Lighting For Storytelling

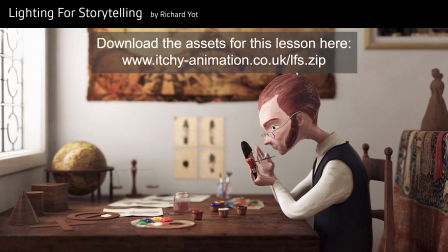Hello, and welcome to Lighting for Storytelling. In this video course, I'm going to explain the fundamentals of how you can use light to help you tell a story in an image or a film or an animation.
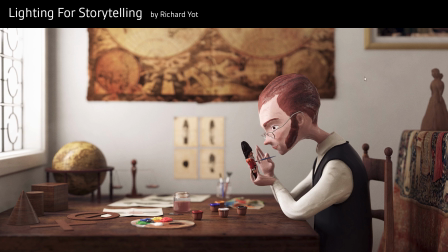So how does lighting help with storytelling? Well, in storytelling terms, there's three main things that light can do.
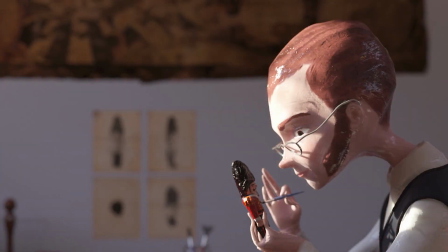The first is to help with composition.
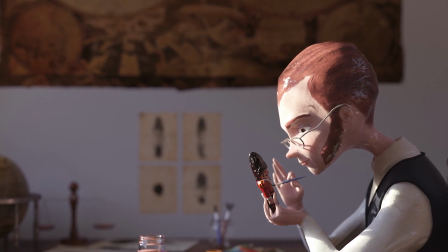And the way that this helps with a story is it directs the eye, it shows the viewer what's important in the image or the scene,
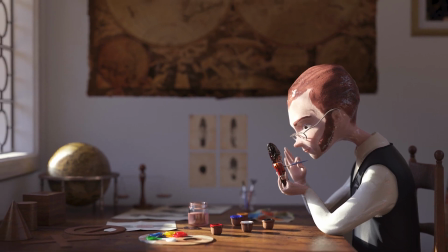and therefore it makes the story clearer and the scene more legible.
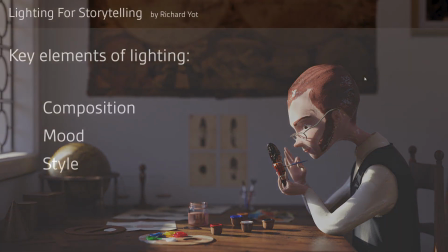The second thing that lighting does is to establish a mood.
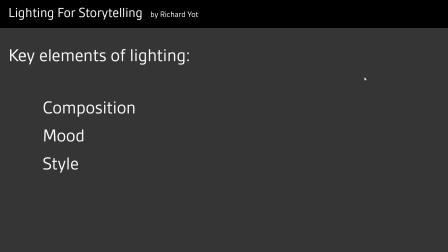And thirdly, it also establishes a style. And I'll be exploring all three of these key roles of lighting during the course of this tutorial. The way that I've structured these three elements in this course is fairly hierarchical,
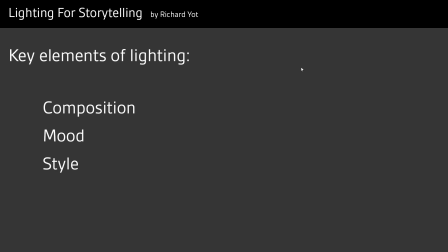in that the first concern, composition, is mostly technical, because essentially what you're trying to do is to make the scene legible and to direct the viewer to the important elements within the scene or the image. Now, of course, you can be very creative in the ways that you do this, but it is still essentially a technical task.
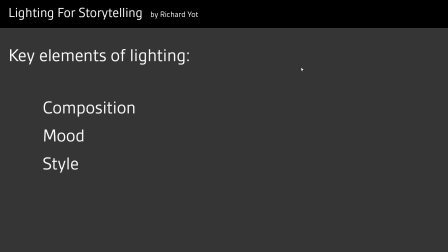The other two elements, mood and style, are much more artistic.
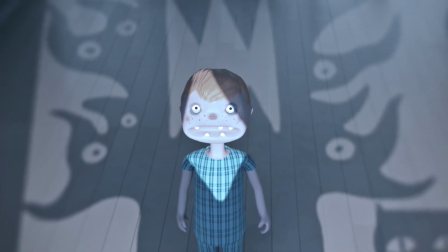Now, most people understand that lighting helps to create a mood,
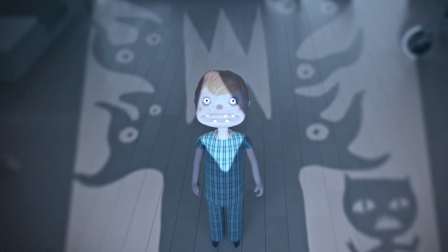but I think the style aspect of it is something that very few people actually consider.
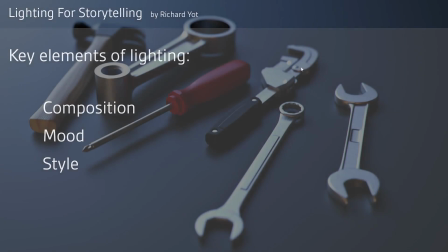And what I mean by style is that your lighting can either be realistic or it can be highly stylized.
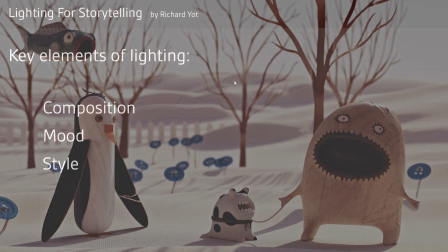Now, if you're puzzled by what I mean by stylized as opposed to realistic,
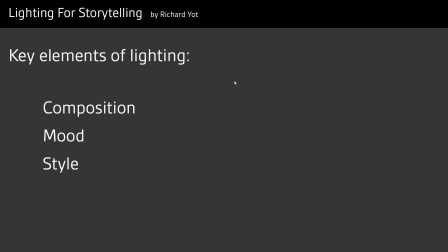don't worry, because I will be covering this in some depth later on. So let's start with composition.
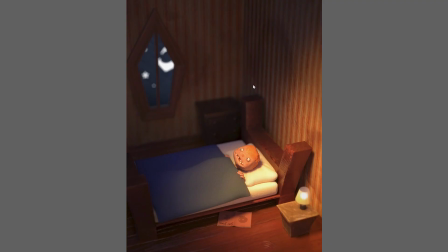When you're lighting a scene, the first thing that you want to do is to ensure that the eye is always immediately drawn to the most important element within that scene. And that usually means a character, and specifically a character's face.
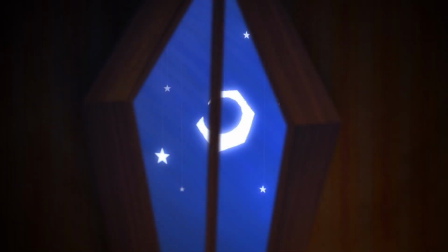And so while you can think of this as a technical task,
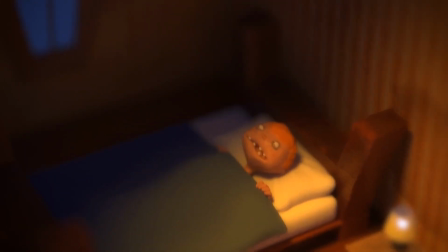it's also extremely important to understand that you can and often must take liberties.
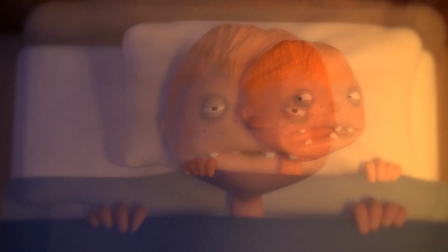You mustn't be too literal in trying to recreate the physical world in your shot or your scene,
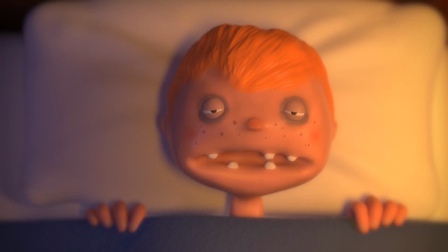because the primary concern of your lighting here is to tell your story.
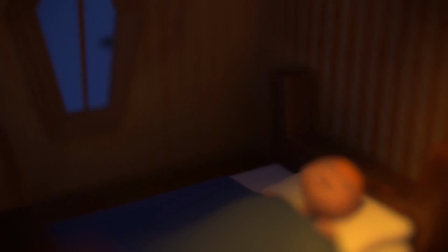Recreating the actual real world is really only a secondary concern,
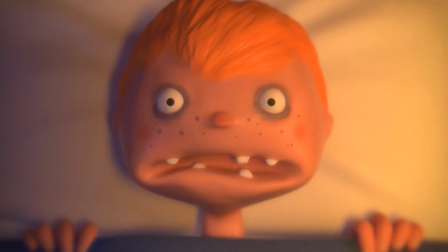and the only importance you must attach to it is that you don't want to create a scene that's so unbelievable that it takes your viewer out of the story.
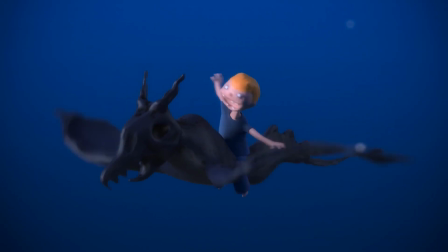Cinematographers have a term which they call motivated lighting.
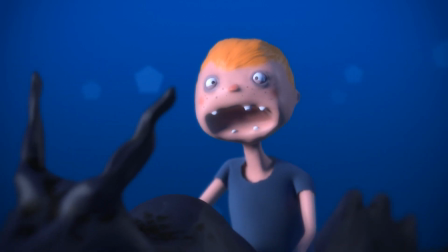And what motivated lighting is that in your scene, the light should appear to come from real-world light sources,
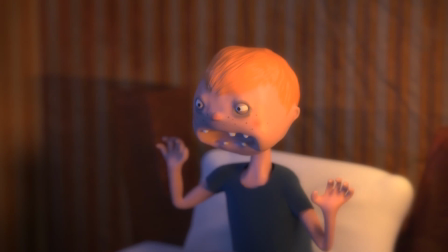from logical places, rather than from random directions. But even when you use motivated lighting,
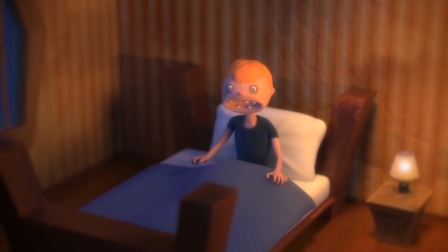it's really important not to let that actually override the storytelling aspect of your lighting.
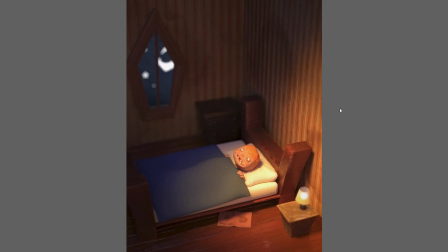And this scene is a great example of this. In this scene, the character appears to be lit by this table lamp on the side here. But of course, once you start examining this in detail, you can see that it just doesn't stand up to scrutiny.
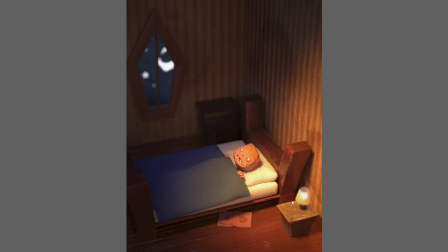Because if this table lamp was really lighting this character, it would also have a very bright hotspot directly underneath it, and another one up on the wall, and would probably be casting all sorts of distracting shadows all over the room. So in terms of lighting my scene, this table lamp's role is largely symbolic.
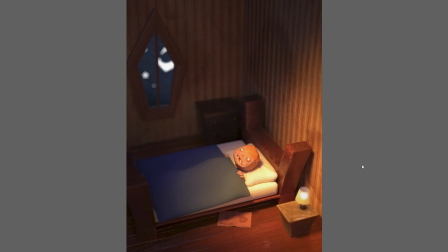It's not actually lighting my scene, it's merely a prop which is placed in that position to motivate my lighting. And the reason that I chose not to use the table lamp to literally light my scene is because that would have distracted from the storytelling aspects of the lighting.
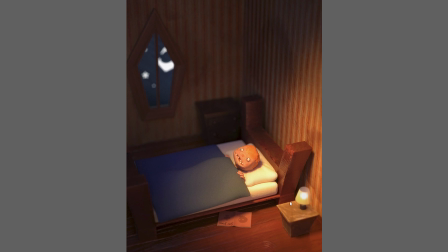It would have created a very bright hotspot here, which would have taken the eye away from the important aspect of the image, which is the character's face, and it would have also created shadows, which would have damaged my composition.